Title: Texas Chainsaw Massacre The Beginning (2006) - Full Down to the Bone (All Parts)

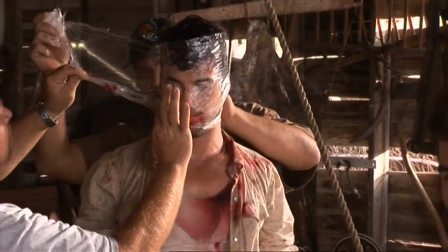Anytime I was thinking about complaining or anything like that, I just figured, well, it's going to be a really good scene in the movie, so it'll be worth it.
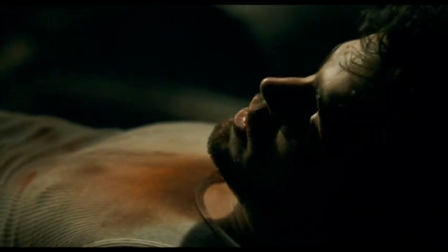The Chainsaw Massacre movie that we did in 2003 really set the stage for the horror boom that's happened over the last few years, you know, with movies like Saw and Hostel. Just took it back to, let's make it intense, let's make it scary, and, you know, let's give them a good
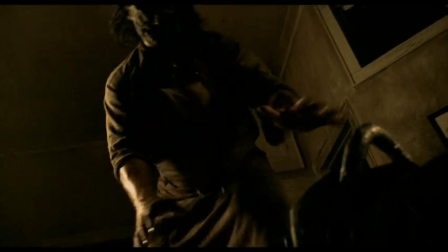ride. Crank it up! The
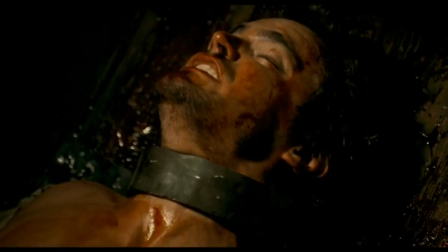Texas Chainsaw Massacre is something that people associate with pushing the horror envelope in terms of insanity.
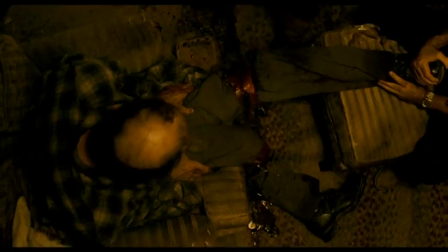People want to see things that are a little bit extreme. There are a lot of movies which have come out lately which really push things, and if you want to stay out front, you have to go further.
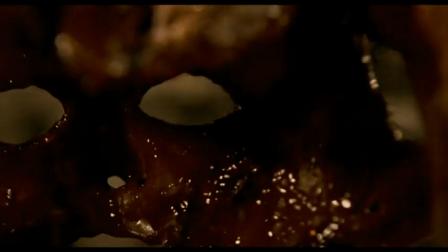The marketplace changes constantly. You know, this year we had Hostel and Hills Have Eyes, and Hostel, there's no punches pulled in that movie at all.
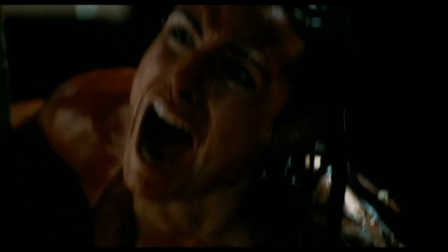The guys that went to see Hostel and Hills Have Eyes are gonna go see Chainsaw and expect it to be kicked up a notch.
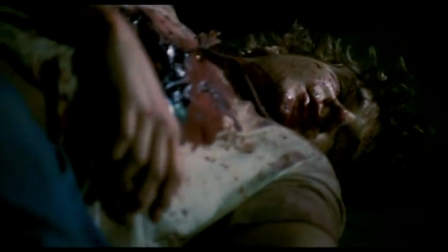Our special effects people, these guys have done a killer job.
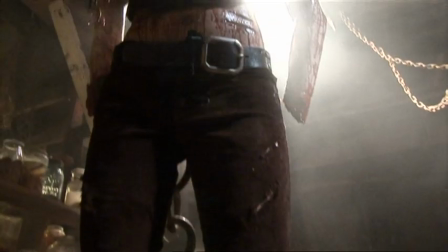We have a really, really good relationship with Michael Bay and the producers of Platinum Dunes.
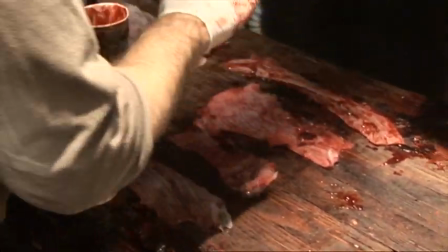We did a couple gags on the first Chainsaw movie. We did Amityville Horror. We were just rapping on The Hitcher. We've sort of become their in-house makeup effects guys. Those guys know this world very well.
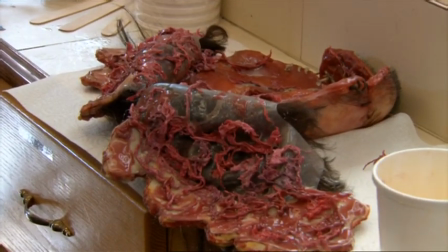They've done over 500 horror movies or movies that had effects or blood in them, so they know what we want.
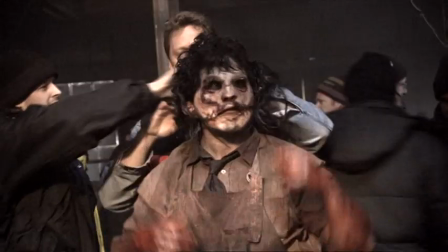It's a hard thing to do because it has to look real. The real challenge with this movie was the design of Leatherface.
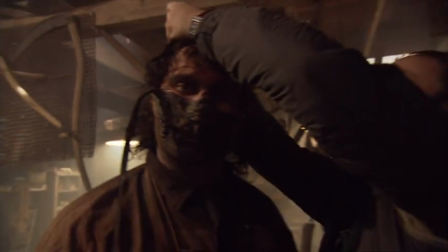Can't do it by myself. I can make the face scary, but not until they make the face.
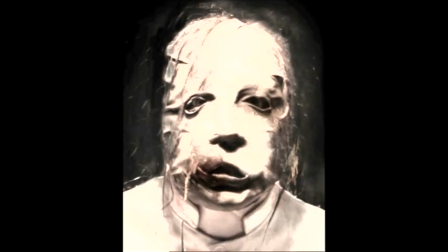We did a whole bunch of different designs in a couple different directions.
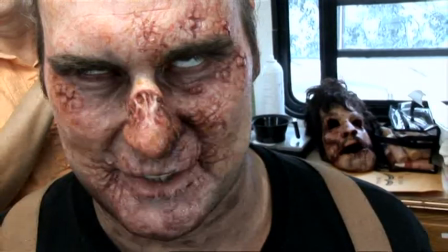To me, the scarier version of Leatherface is his face with the pock marks and the acne marks.
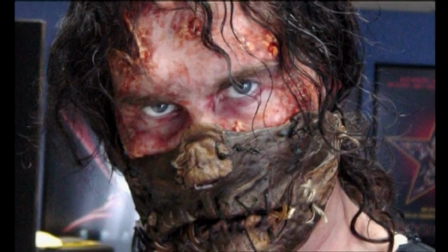And I mean, that to me, they look like warts. One of the big storylines for the movie was the evolution of the mask.
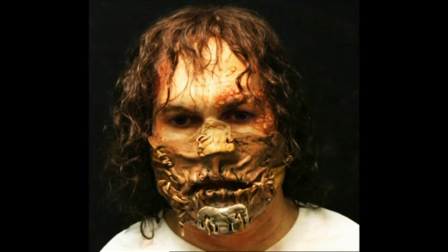In the beginning of the first half of the movie, the character would only be wearing what he had made that he had been wearing for many years as a child.
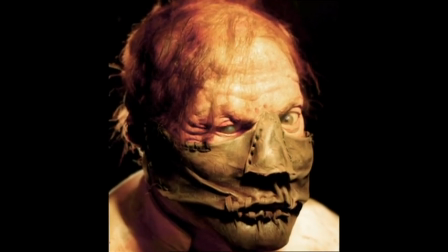Michael has some very, very specific ideas about what he wants the mask to look like.
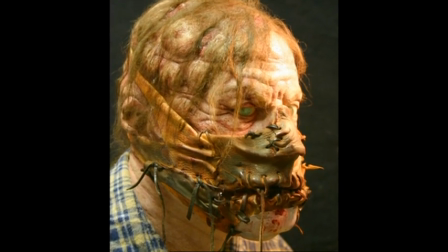And he talked about this sort of half-face mask with a lot of buckles. It was made out of leather.
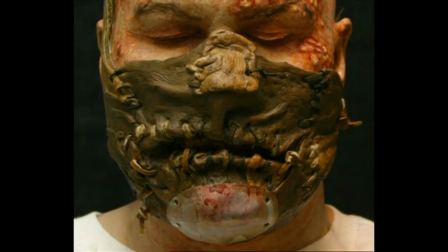He said he wanted it to almost look like an old football helmet, and maybe he had cut some leather off of like a football, because you want to get the idea that later on, when he uses human skin, that he's sort of cannibalizing the pieces that he needs to put the thing together. Jonathan had kind of a different image in mind.
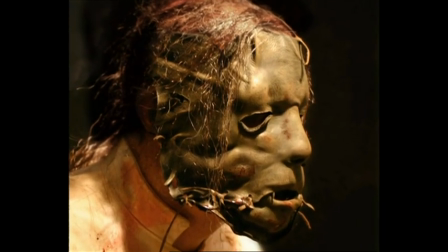He wanted more of a full-face piece of leather that had been stretched and distressed to carry on the leather face concept of using a skin.
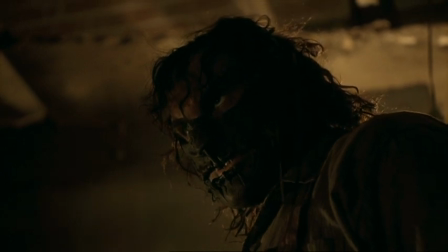It would just be an animal skin versus a human skin. Ultimately, Jonathan agreed that it would be good not to cover up too much of his face.
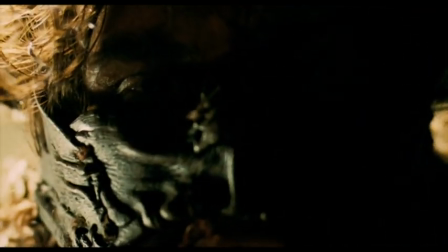It gave Leatherface a little bit more humanity in the beginning of the movie, before he becomes a monster.
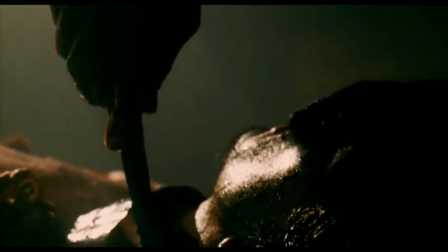Aside from just the initial design of the masks, then we had to design Leatherface's makeup, because the idea was halfway through,
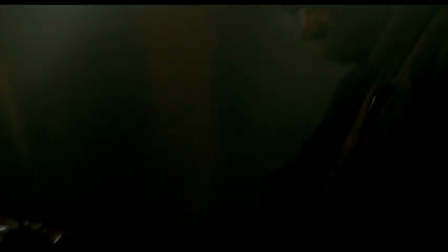when he kills Eric and skins Eric's face, then we had to really make it so that he could wear that face.
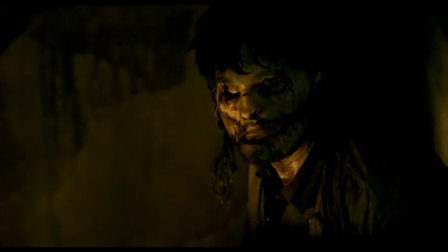I like your new face.
Leatherface is 3 years less skilled at making face masks.
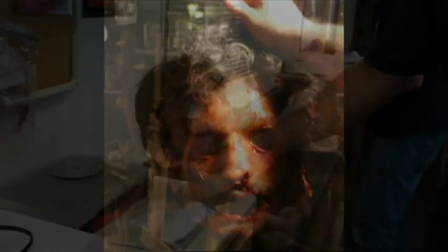This is the first time that he's peeling off the skin of someone's face, so it's really just one face.
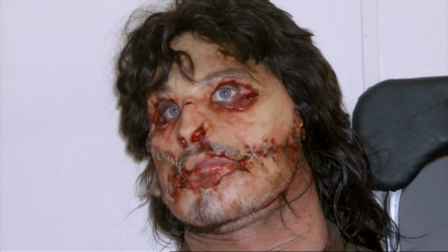There was slight evolution of the mask once it got to set. They had decided that they wanted to also incorporate a lot of his hair.
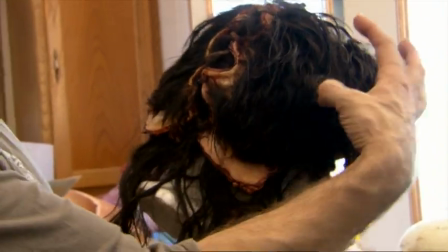Kevin and Jake on set created two flaps, so it looked like that it was cut up the back and then around.
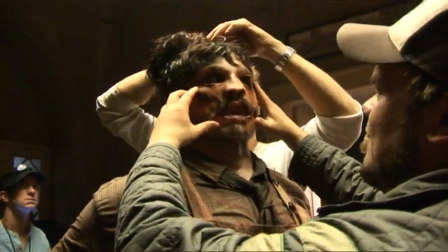That face would sort of stretch and conform to Andrew Bernarski's face. It was challenging.
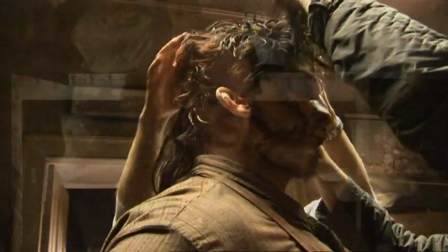All in all, I was really happy with the end result.
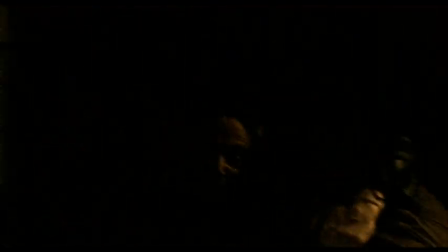Get him, Tommy, come on!
Each scene has its own crazy challenges. The Holden scene was tough to shoot. The only thing worse than falling on a chainsaw is having it start up while it's in you. And it rumbles, rumbles, rumbles, rumbles, rumbles. I'm split completely in two. Cut, cut, cut, cut, cut. How to kill Holden. The saw goes through his torso. Three, here we go. Two, one, drop.